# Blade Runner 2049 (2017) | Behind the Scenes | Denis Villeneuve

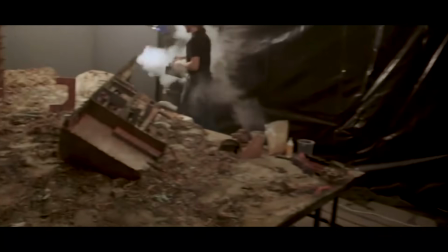Well, we're working in the preliminaries of the miniature build for Trash Mesa,
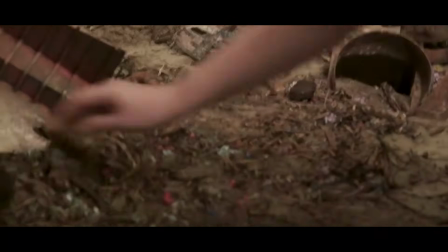which is an enormous expanse of ruined technology.
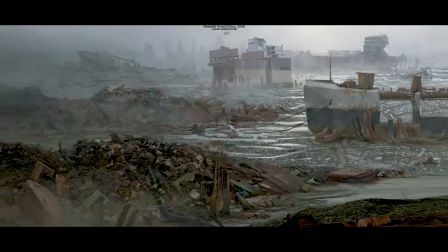You really have to have the feeling that it really is rusty metal and that it really is crumbling and falling away.
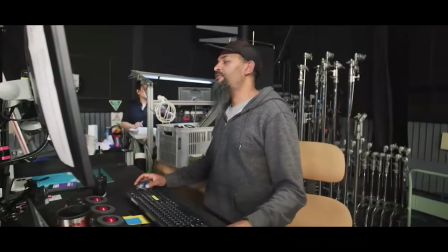Okay, shooting. 12 frames. Yep, 12 frames confirmed. Yep. Here's frame 20.
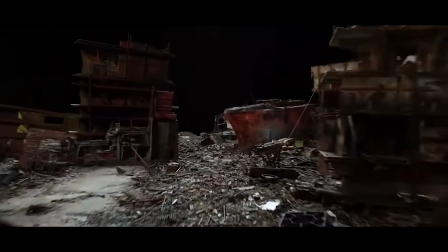Tilt and roller kicking in.
It has all of the inherent flaws of filming something.
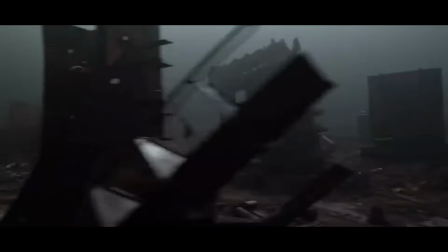Real surfaces, illuminated with real light, with all the issues of tiny specular reflections.
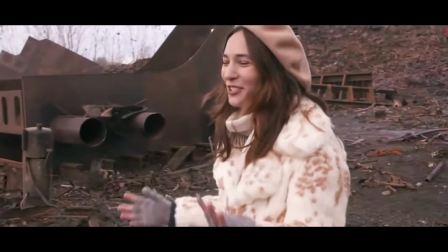This is the Trash Mesa. It's insane to actually be on a set where there's like real physical mess.
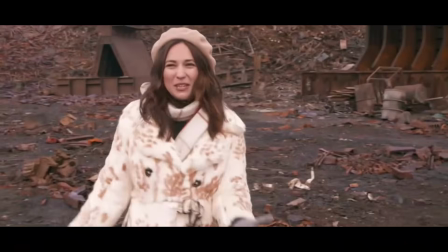They've built this up for, I think it was like a soccer field maybe.
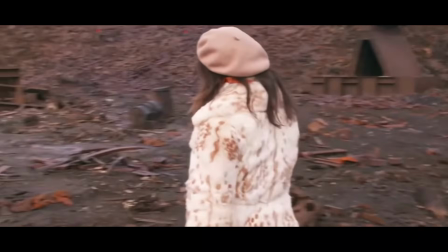It's kind of a mixture of these rusty old parts, which they've,
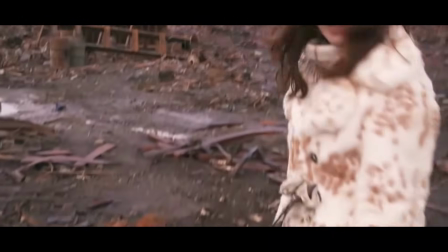you know, salvaged from wherever, and rubberized foam.
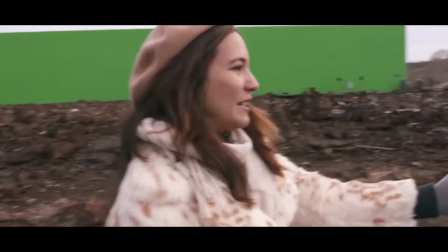It's made to look like rusty metal. Over here is the spinner, the updated spinner,
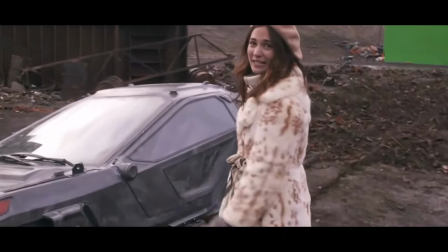which I'm fighting my real instinct to try and get into it, honestly.
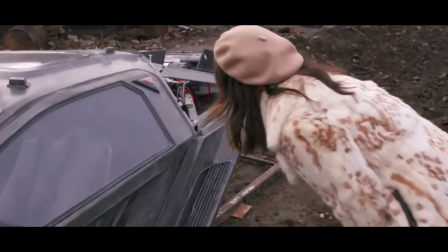It looks insane.
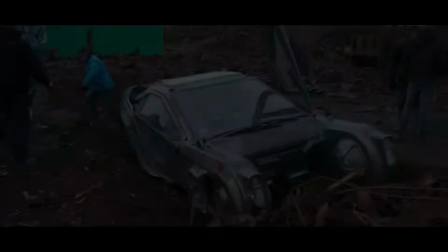It's a design that we've come up with. We've got two models. One drives, so it can actually drive and steer, has power steering.
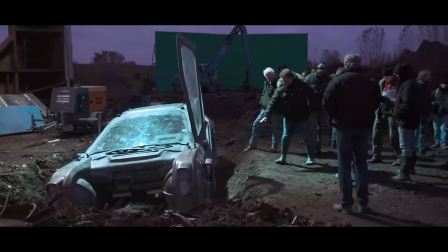Amazing. All the doors are fully servo activated, open up. We've tried to create an interior that feels like the vehicle is, 10, 15 years old, 3 previous owners. There's a lot of life inside it. There's a lot of age. Nothing is new. Everything is worn down. You can see the stains, the marks, the scuffs. It's a set in itself. To build Trash Mesa was based on the idea that everyone had moved to the city and all the structures outside the city had been pretty much abandoned.
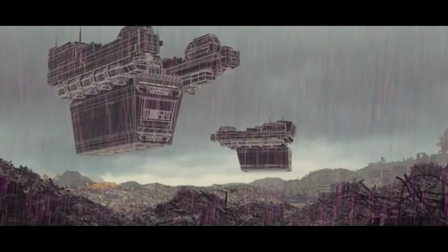There was no power, there's no water, nothing outside. So the trash that's generated from the city was dumped on the buildings outside the city.
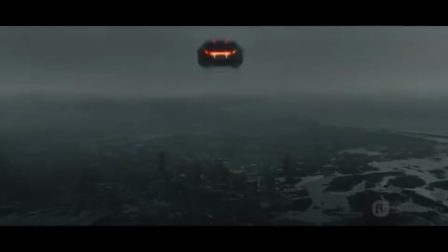Again, we wanted to base things on as much reality as we could.
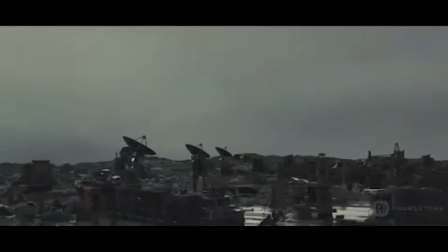So we started with the landscape of current day California from Los Angeles to San Diego.
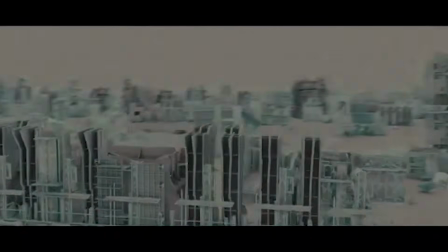And we determined that Iceland was the place to photograph the groundscape and the beach. So through aerial photography of that, we placed the two on top of each other. And then the sequence of the ships was based on the Bangladesh
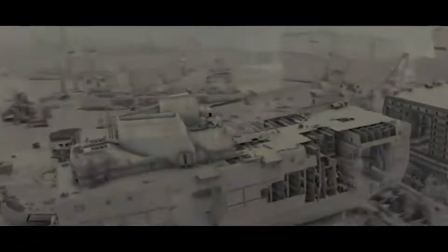ship harvesting yard where they recapture all the metal and so forth that happens now.
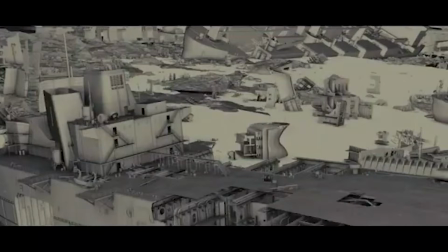So a lot of the ships and the pieces of the ships and the idea of these little tiny human
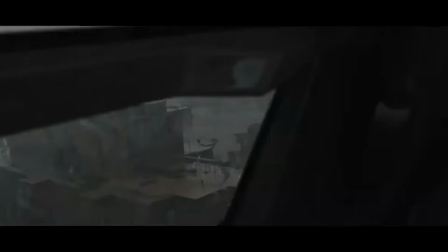beings working on these massive structures sort of drove that look through the middle of that sequence.
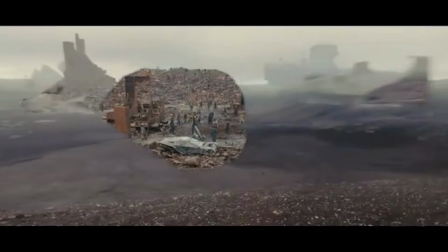So it was a matter of grabbing all these components that were based on today's reality, scaling them so they have this massive
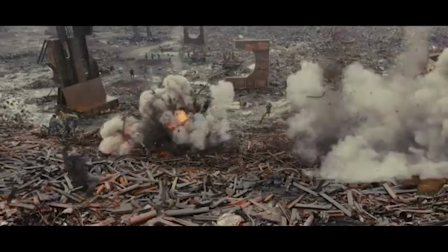relationship between Kay and his little spinner and this enormous landscape and this huge mounds of trash.
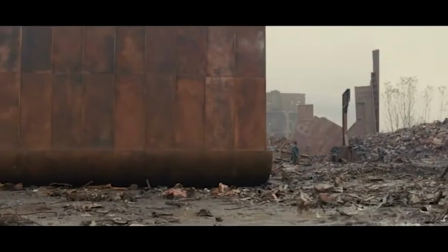It was just a matter of pulling off that scale and that distance, which was just a massive undertaking just in the amount of
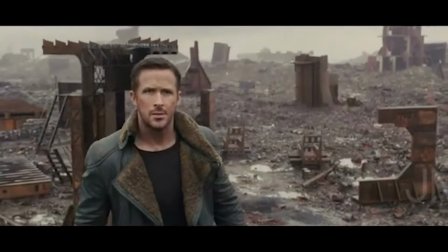data and assets we had to build and things we had to manage in itself to pull that off.
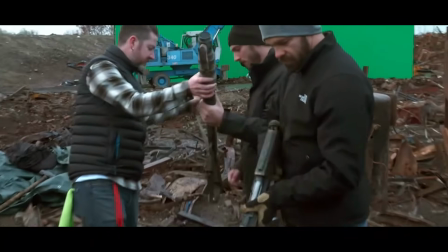I feel that actors, personally, needs real props, a real table, a real chair, a real room, a window. They need those to believe in the world.